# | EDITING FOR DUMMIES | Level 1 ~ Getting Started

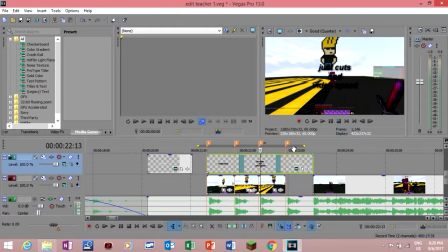[4:32]
You can ignore the test because this is not going to be the part of this video, but you can get the idea. As you see here at the end, it's going to start the video.
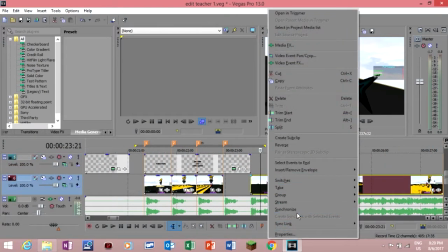[4:42]
Okay, so another thing I forgot to mention, sorry guys, a lot of video editing tutorials will tell you to disable resample.
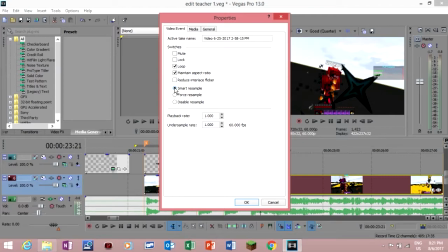[4:51]
Please don't do that. It's going to make your video quality, yeah, clean. You'll see later, so guys, what I'm going to mean.
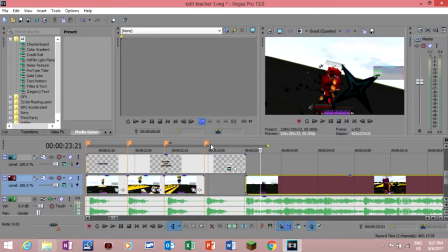[4:59]
So after this, what I did here, after there's been a black pane,
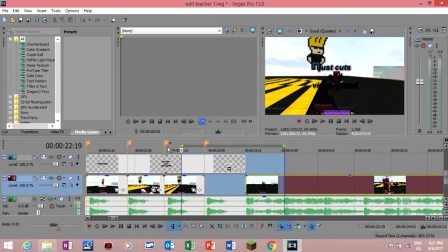[5:07]
I make the fighting scene start, because at the really start of a song, what you should do is basically put the first hit. Just listen. It was a bit cringe, but it's okay. From there on, you can move on the clips.
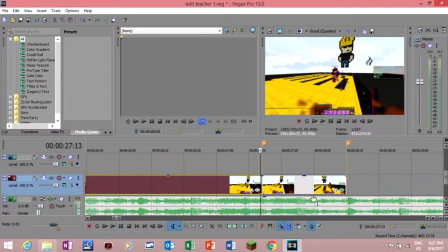[5:23] I remember when I lost my.
Now here, as you see, he makes like a signature thing. Like it's more or less like not a hook, but it's something that makes this song a bit more particular. And you can see, I'm gonna lose my mind by pronouncing the word so much, mind.
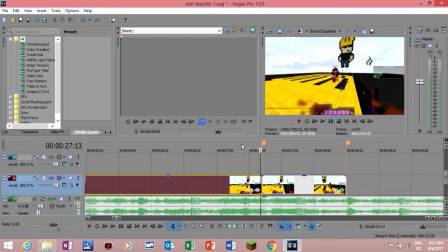[5:42]
It came in mind to make it more musical, to slow down the video.
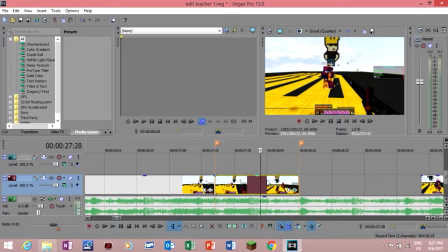[5:45]
Now here, I know it's not really an effect, but I slow down the video using this program called Twixtor Pro.
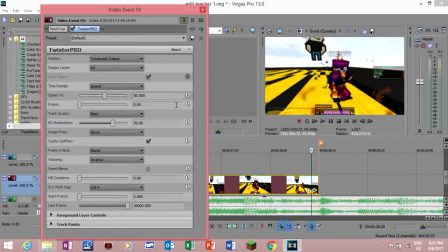[5:53]
It's you should have Twixtor Pro. You can download it, you can check some videos on YouTube, or I might leave a link in the description.
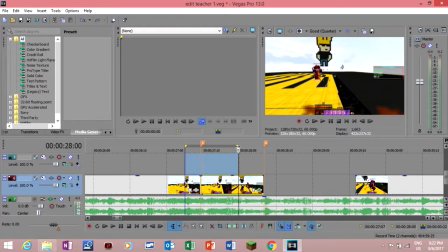[6:00]
What this does, it allows even 60 FPS recorders to get the smooth and silky slow motion. Check this out, guys, okay? Oh, by the way, what I'm doing here is pre-rendering, and what I do is I select my
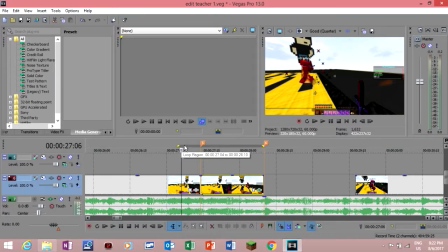[6:16]
region with these 2 yellow arrows, and I press Shift B. This is gonna make the video less choppy.
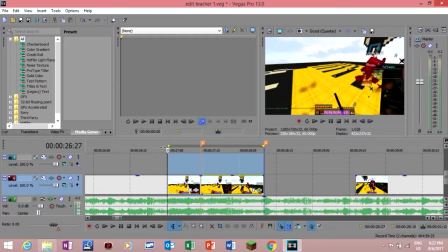[6:22]
Check this out. That's a really smooth. It's a really smooth slow motion for someone that records in 60 FPS.
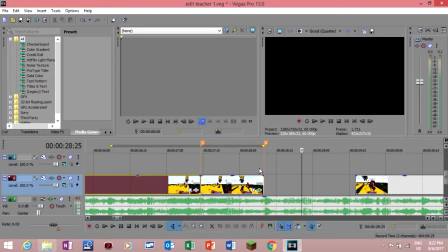[6:30] When I lost my mind.
Here, guys, I left it in black, and I started again. Oh, sorry, the marker is faded away here. As soon as the voice of the singer starts again.
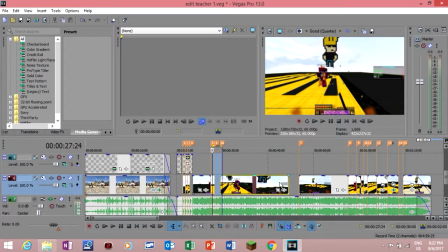[6:45]
Okay. Oh, that was a bit late, huh? So here, okay, you can understand there's not much to mess with the music.
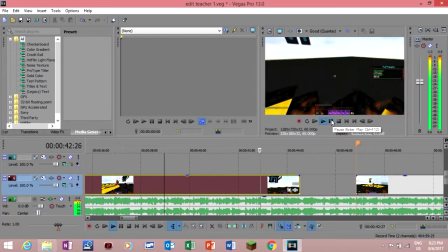[6:53] And when you're out there without care, yeah, I was out of touch.
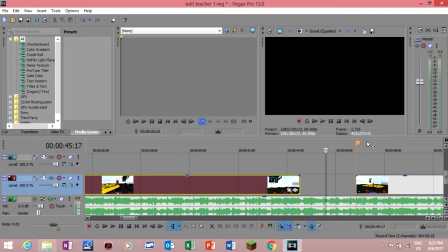[6:58]
Basically, what I'm doing here is every time the voice of the singer is going away, it's fading away, I basically add a blank space where there's no video, just to make the
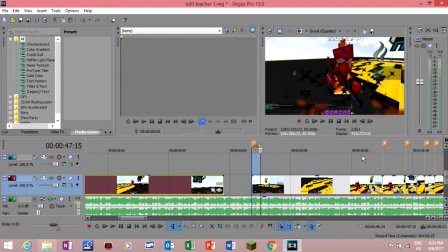[7:11]
PvP clips seem really synced in with the music. So, okay, guys, this is the part where you're gonna understand
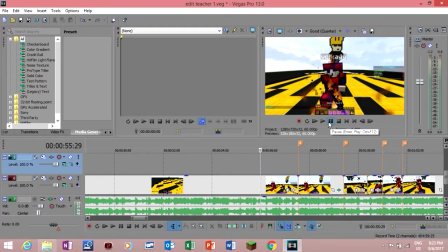[7:19]
what smart resample is used for. So here, guys, it comes the hook.
Or says because I think I'm crazy.
You can hear it, guys. Wait, it's gonna.
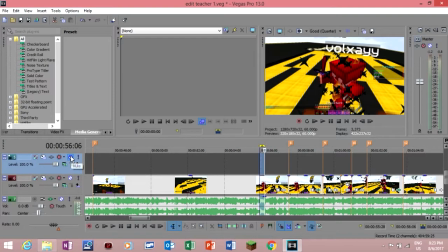[7:31]
I'm gonna move this clip a second, or else it's gonna lag. Listen to the hook.
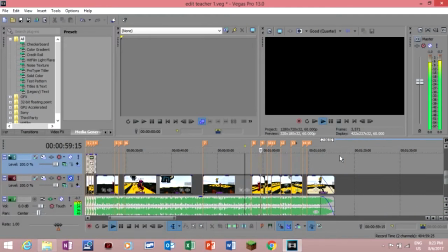[7:37] Does that make me crazy? Does that make me crazy? Does that make me crazy? Okay, does that make me crazy?
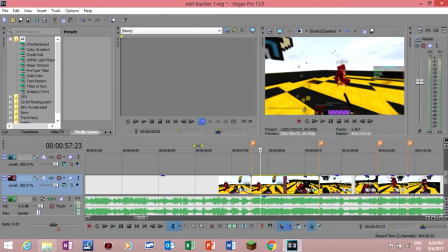[7:52] Does that make me crazy?
And here, what I simply did is each time I was saying crazy, I was slowing down the video, and for the rest of the part, I simply put it in normal motion.
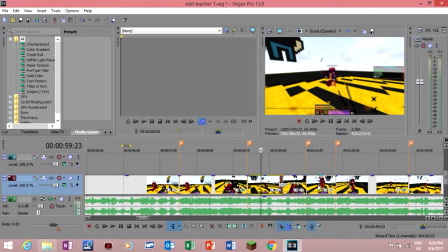[8:01]
So slow, normal motion. I'll explain this later.
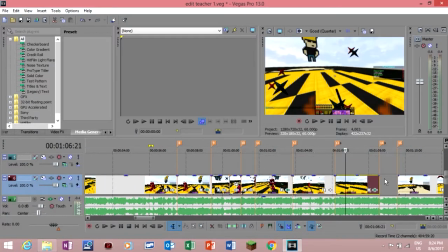[8:07]
Slow, normal motion, slow, and cut, because here there's no voice.
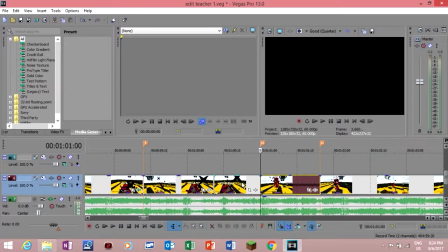[8:14]
So about this clip is sped up for a really simple reason.
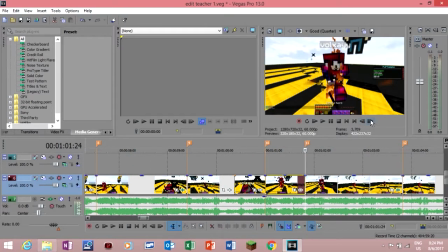[8:20]
If I had to leave it here, what you would get here in the slow motion wouldn't be a clip of me fighting, but it would be a clip of me potting or something like that,
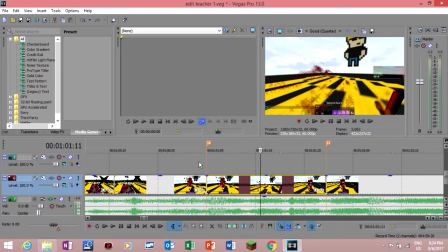[8:28]
and I find that really ugly. So I use the speed up option. Here I'm going to show you what smart resample is used for.